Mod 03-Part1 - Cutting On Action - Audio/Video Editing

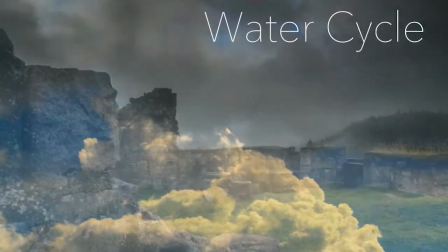[0:00]
Now that you have some basic editing skills, it's time to look at putting together a sequence.
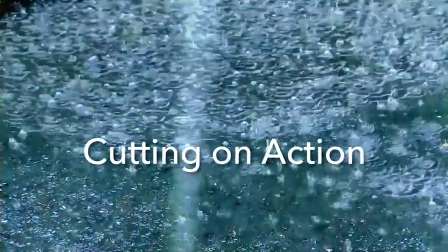[0:05]
Films and videos are more than a linear assemblage of shots.
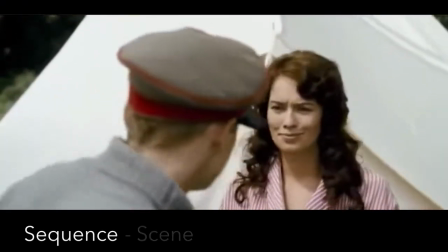[0:10]
Film stories are built from sequences, which consist of a series of scenes that can be distinguished by a change of location or time.
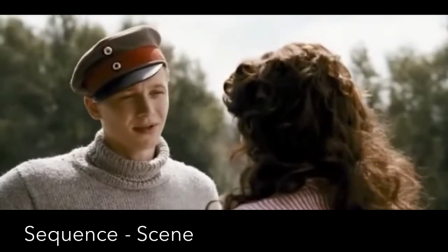[0:19]
Scenes, in turn, are made up of individual clips.
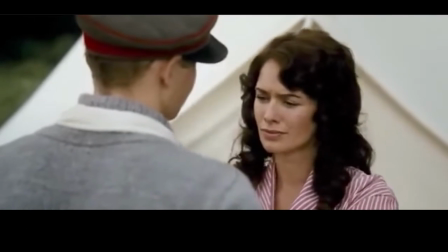[0:23]
A scene can be thought of as a series of clips, with a clip being created every time you edit.
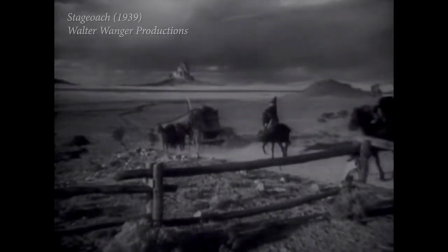[0:31]
There is a logical structure to storytelling, which moves from the general to the specific.
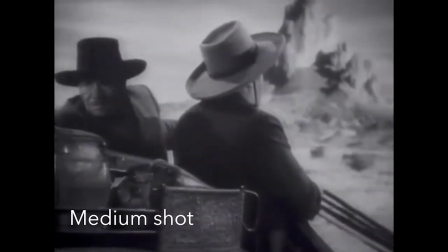[0:36]
A film will establish the location in which the scene takes place with a wide shot.
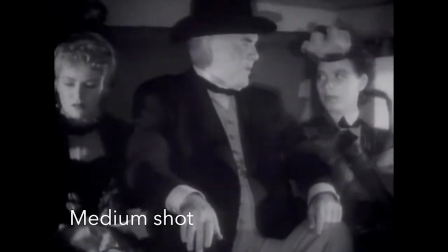[0:42]
Tighter shots either establish relationships between people or objects, or they help the audience focus on the importance of something.
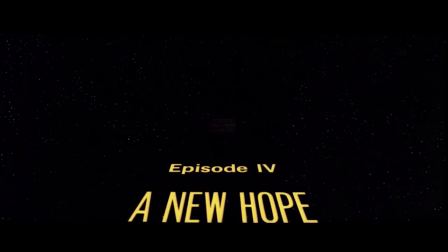[0:52] In Star Wars IV: A New Hope, an establishing shot shows us Mos Eisley,
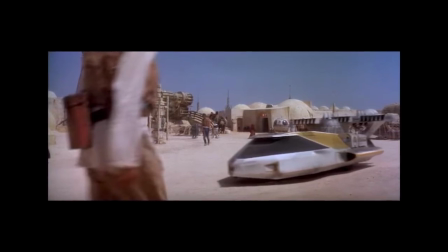[0:58] where you will never find a more wretched hive of scum and villainy. We must be cautious.
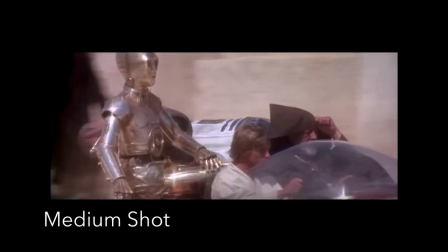[1:04]
Next, a medium shot shows Luke and Obi-Wan coming into town in Luke's land speeder.
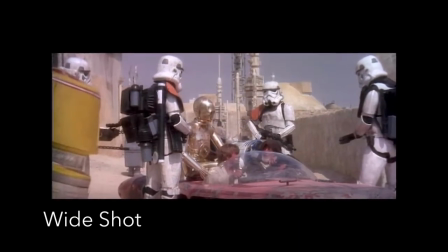[1:09]
As they are stopped by stormtroopers, a wide shot establishes the relationships between all of the characters.
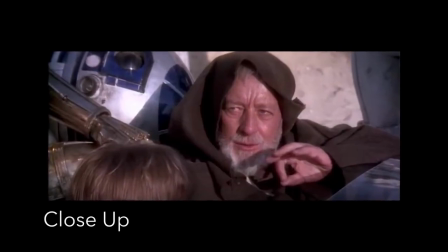[1:16]
In alternating close-ups, Obi-Wan uses the Force to cloud the minds of the stormtroopers.
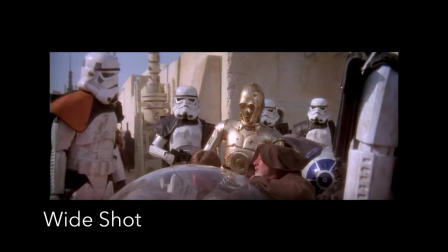[1:22] You don't need to Again, a medium-wide shot reminds us that the droids are with Obi-Wan and Luke.
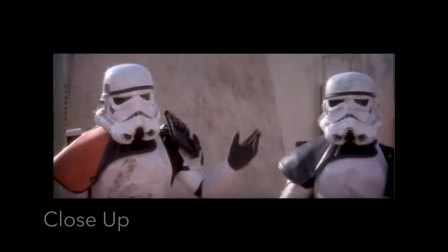[1:28]
But fortunately, they're not the droids they're looking for, and the troopers wave them into town,
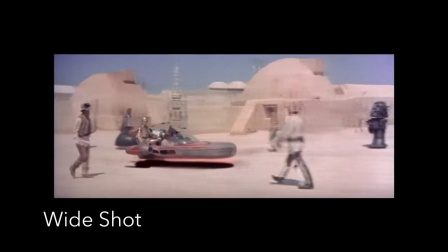[1:34]
with the scene ending as the land speeder arrives at the cantina.
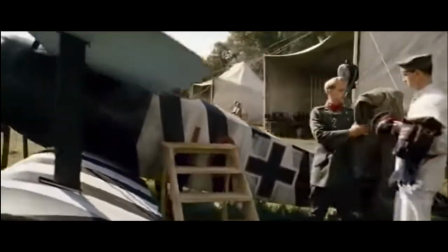[1:39]
Films rarely consist of static shots, and since this is the movies, people and the camera move.
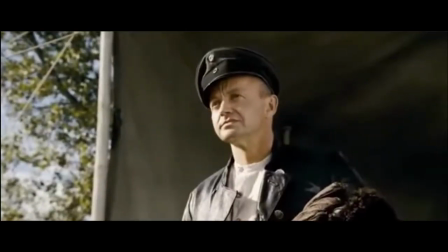[1:47]
Editing movement requires more precision in where the cut is placed.
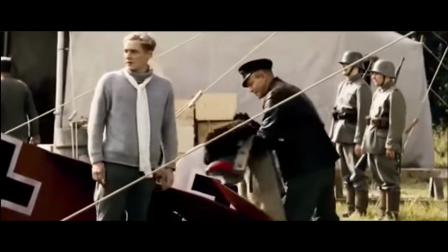[1:51]
A scene may consist of multiple angles on a single subject, like John Travolta in his ending walk in Staying Alive.
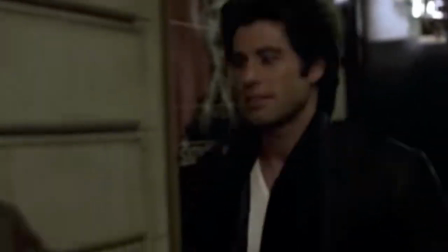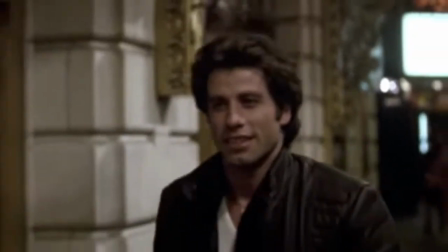[2:04]
Notice his natural bobbing as he strides down Times Square.
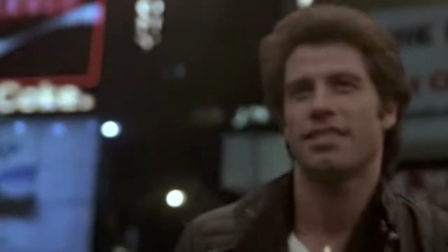[2:09]
Every cut matches his footsteps, keeping the natural rhythm of his walk.
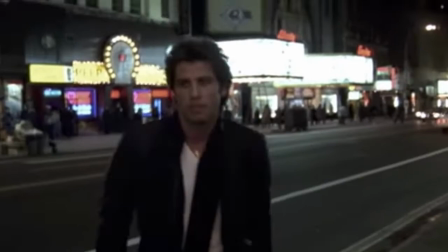[2:15]
Even when the edits skip from location to location, the clips are cut so they match which foot his weight is on.
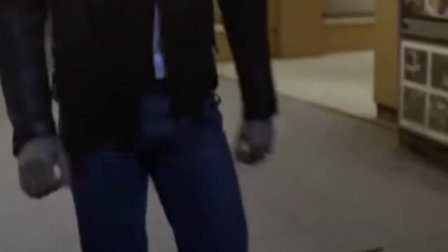[2:23]
The principle of cutting on action is simple. Cut on action.
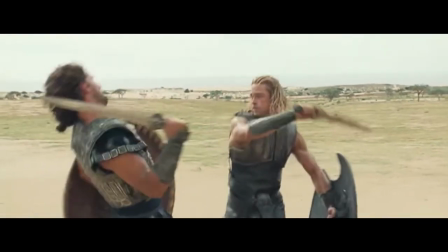[2:33]
If you slow down any movie fight scene, you'll see how the kicks and punches are edited to match across different camera angles.
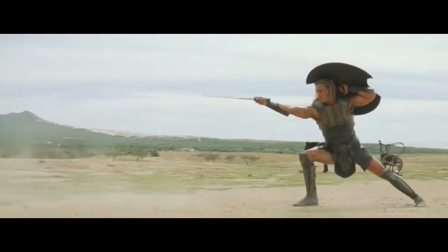[2:40]
But most contemporary fight scenes move too fast to see.
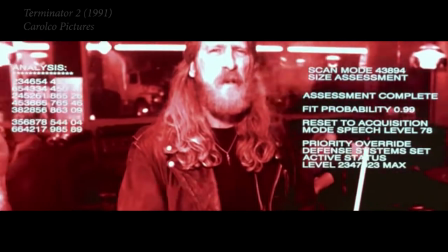[2:45]
In 1991's Terminator 2, the T-1000 arrives needing clothes and transportation.
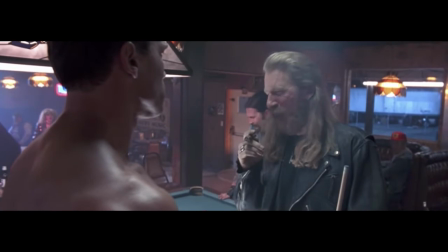[2:52] I need your clothes, your boots, and your motorcycle.
The fight, fairly slow by modern standards,
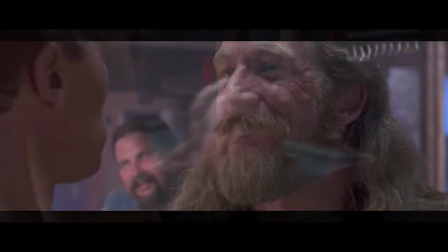[3:00]
is a good example of how the action at the end of one shot matches the action at the beginning of the next.
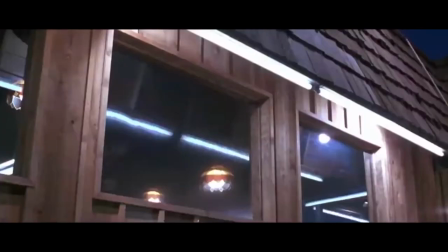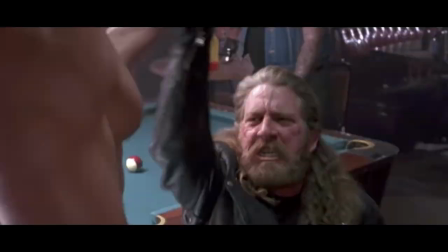[3:11]
It's easier to see this in slow motion. Watch how the action continues across the edit point.
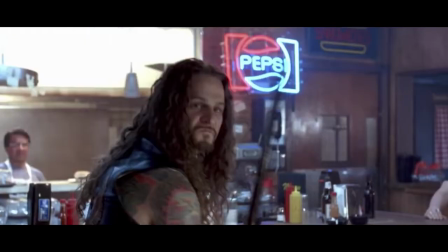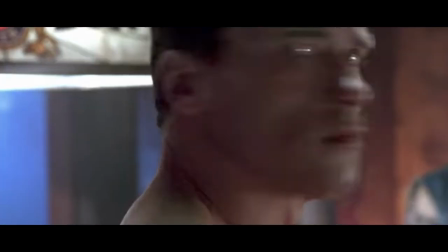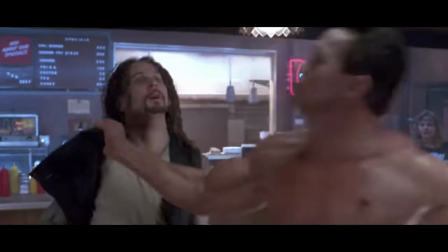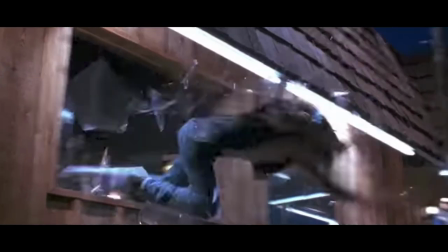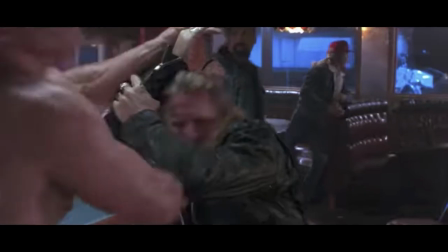[3:37]
Aside from matching movements across different camera angles,
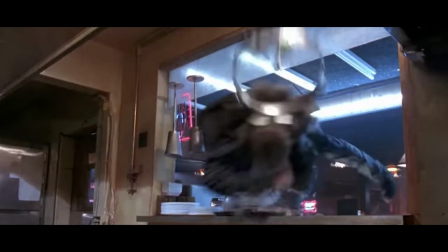[3:40]
cutting on action can allow the editor to either extend or compress time, as we saw in the scene from Staying Alive.
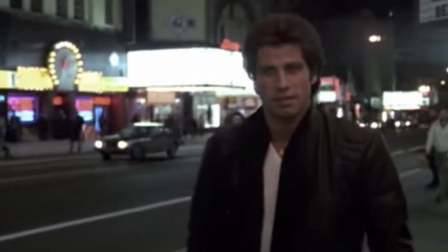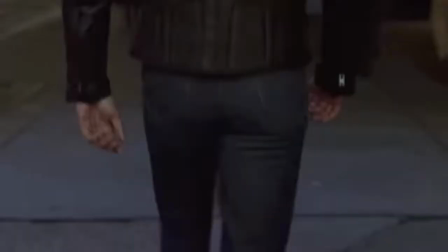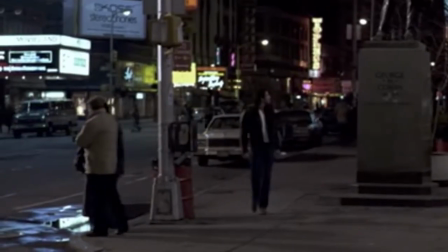[4:00]
Now that you understand the premise of cutting on action, let's cut our own sequence.